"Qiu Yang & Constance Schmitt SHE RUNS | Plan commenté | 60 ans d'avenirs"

Hi, my name is Constanze Schmidt and I'm the cinematographer of She Runs. Hello, my name is Chiu Yang.
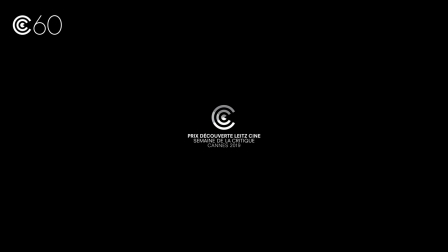15s
I'm the director and writer-director of She Runs. I always want to start my films with head credits. Sometimes I choose to have the dyadic sound from the first scene seeping into the credits just to create a more natural transition into the story world to better prepare the audiences.
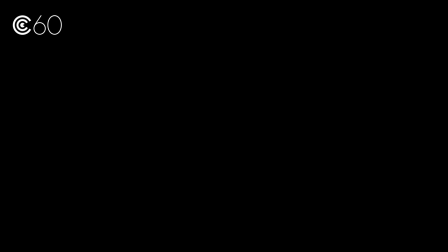36s
In the first scene, we want to hide who the main character is, at least for a while, so the audience would form their own opinions about who the main character might be.
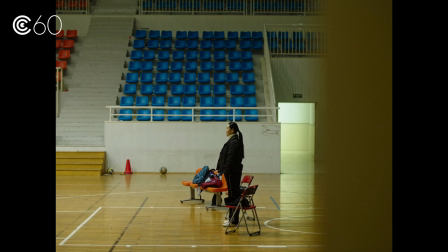47s
Also using the off-screen sound to me is a way to incite more senses of the audiences. These are ways for us to allure audiences into the story world. So as Chu said, we wanted to subtly reveal our main protagonists.
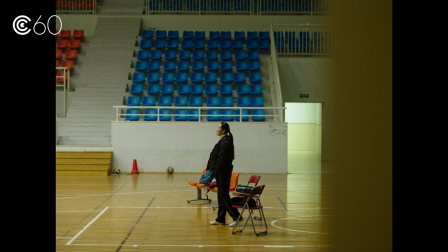63s
We confront the audience with a situation showing a teacher followed by a slow pan to a group of girls.
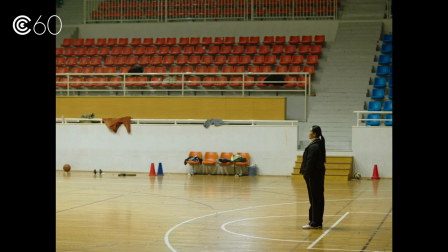70s
And only when the teacher demands the girls to do the laps,
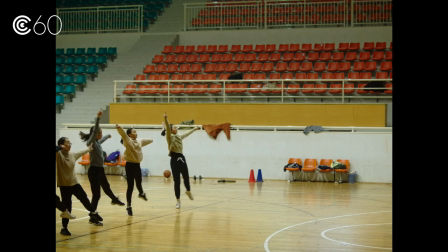74s
then one girl stays behind and we do a very slow dolly in towards her to reveal our main character.
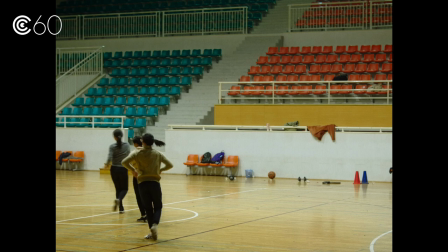81s
We wanted the camera to stay at a certain distance and we often used foregrounds not only to
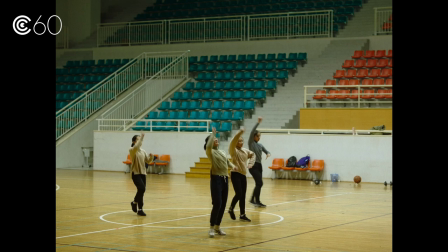86s
make the image more dimensional but also to have a more observational distance to our characters.
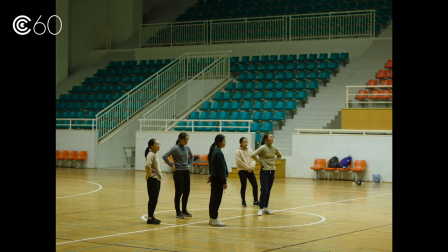94s
When we create the film, we don't want to be boxed in by the screen, so we tend to build everything outside of the frame as well. When we're doing location scouting,
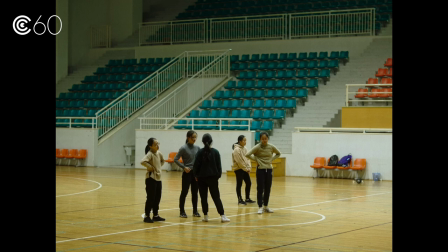104s
the depths and complexity of the space are essential elements that apply to the sounds and hence the often used off-screen sound,
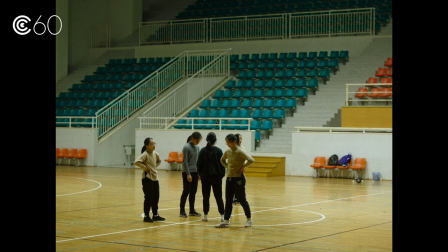112s
letting characters and elements of the scene freely go in and out of the frame to create a feeling that they are real people living in a
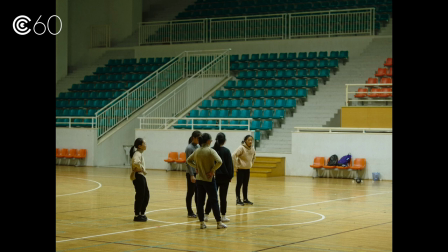121s
real and larger world. we are only just peeping through the lens into their lives?
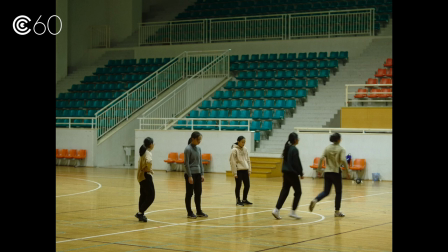128s
Chu only wants to use film lights where it's absolutely necessary, but that doesn't mean that lighting isn't important to us.
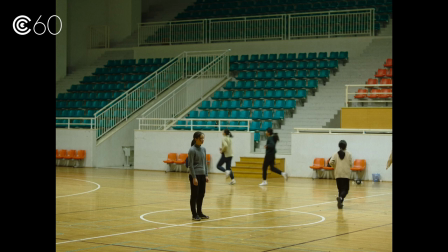133s
On the contrary, it's just a totally different approach. So we mainly focus on location scouting to find the right places where the lighting is more or less good for us.
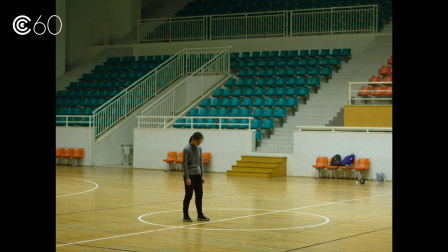143s
And then we spend a lot of time on the location, studying the light and figuring out where to take away or more importantly, where to add lights.
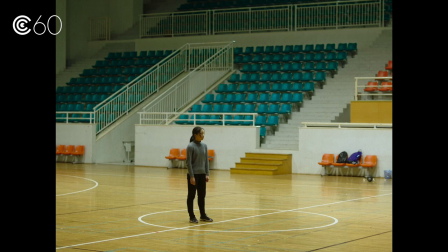150s
So sometimes we put reflections in the foreground or lights in the background such as car lights or
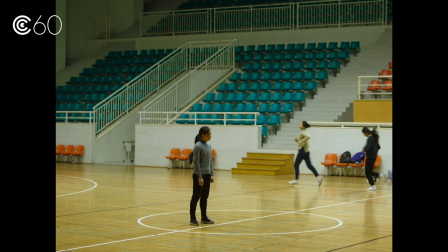157s
blinking lights just to give the audience subtly space to think what is happening outside the frame or the image we present to them.
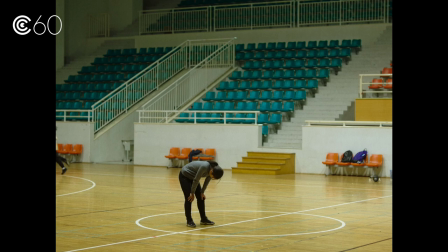165s
Now it begins the film with the title she runs.
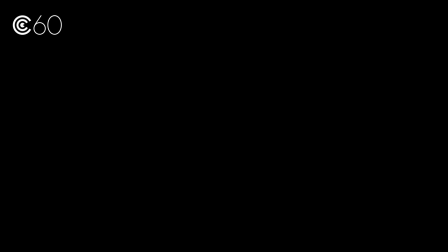170s
Actually the Chinese title means the girl from south, which is where the girl is from.